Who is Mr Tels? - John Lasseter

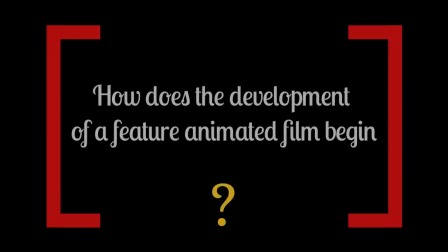And they're absolutely beautiful. How does the development of a feature animated film begin?
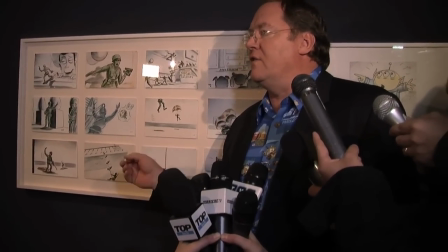At the beginning of the development of every Pixar film is the story and the storyboard.
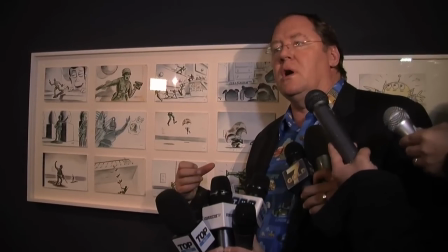These are original storyboard drawings from our first film, Toy Story.
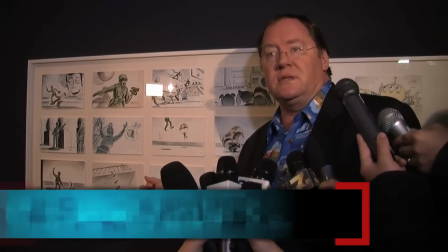And this is one of my favorite sequences. It's the army man sequence.
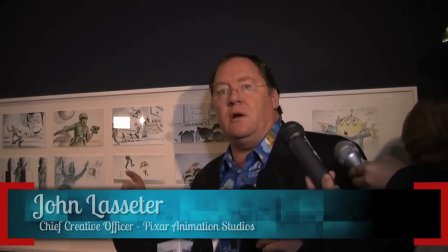If you remember at the beginning when Woody sends down the little green army men that we all had as kids down
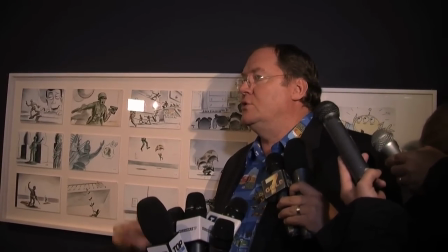to set up a reconnaissance post to spy on the birthday party to see what new toys are coming.
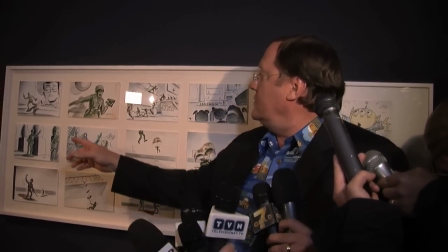And you see here,
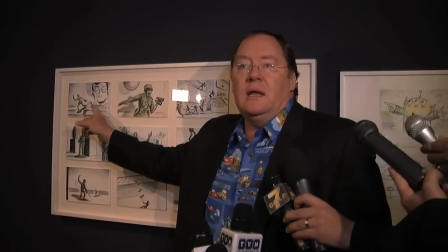it illustrates in each drawing all the key components that
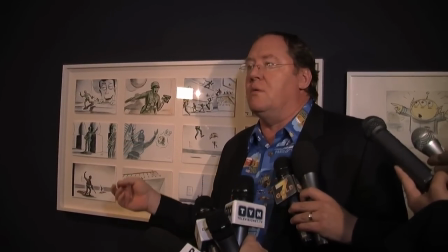we wanted to establish the Army men as being
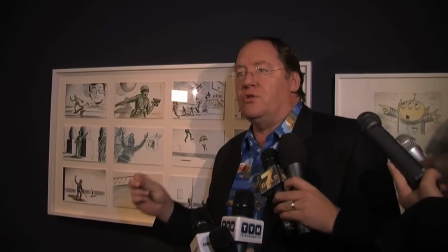exactly what you thought they were as a child.
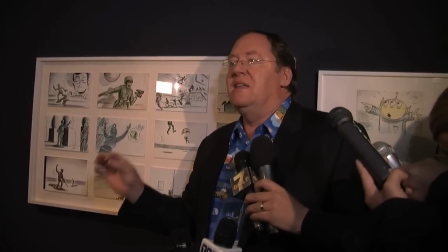They were not cheap little plastic toys. they were the finest military
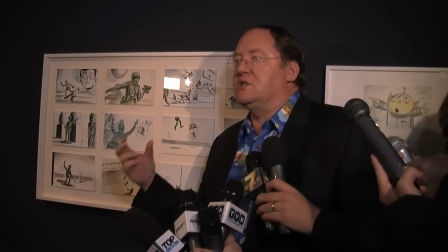trained you know our army special operations officers that they were
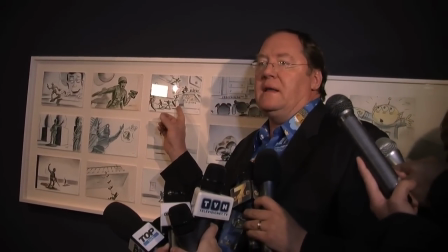and so but we celebrated the fact that they were cheap toys with their feet still attached to the bases
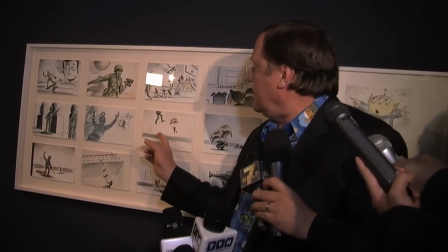and all and it's all established here and in these story drawings
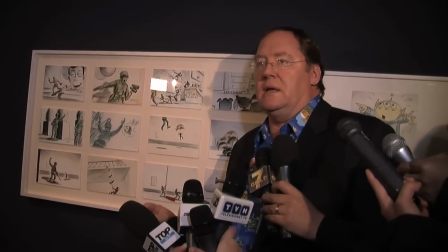are designed to be read very Very instantly you get what's going on.
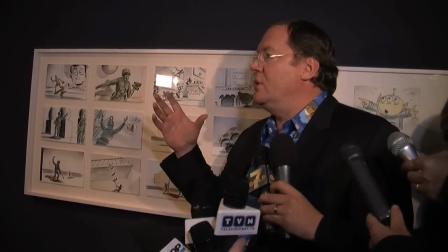We always direct the audience's eye to exactly where we want you to be looking to tell the story.
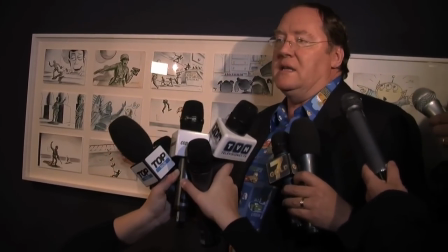And these are some of the finest examples of storyboard drawings from Pixar.
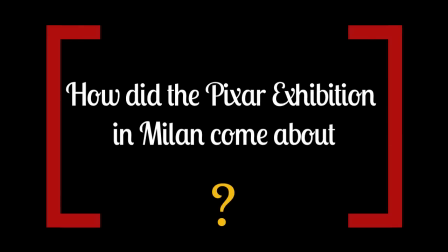How did the Pixar exhibition in Milan come about? The exhibit came about really because John had always had this incredible love and admiration of the art and the artists of Pixar, and as he realized, people always just think about the technology, and they were writing about how this extraordinary technology, which is, and the storytelling and the films, but they didn't understand or know that these artists, these traditional skills, old-fashioned if you want to call them, of drawing and painting were such an important part of what we do. So he had said, we need at one point to share this with the world, And when the Museum of Modern Art in New York asked us if we were interested, he was like, yes. He asked me to work with the curators and to really show kind of the best of our art and our artists. And, you know, what I love about it is people come in the exhibit, and whether it's children or art students or filmmakers or parents or families, just people who love looking at beautiful things, you see this delight and amazement. One, because they recognize the characters and they're so familiar, but also because they're seeing works of art that are beautiful.
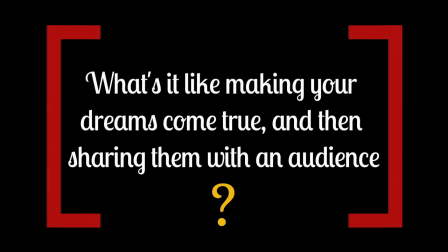What's it like making your dreams come true and then sharing them with an audience? Thank you for the question. Everyone has their own sense of accomplishment. For every person it's different. You know, some people, you know, in the movie business, it's opening weekend box office. To me, it is sitting in an audience, anonymously, and watching an audience watch my film. And seeing how our films entertain an audience. This is where I get my greatest, you know, sense of accomplishment and great satisfaction.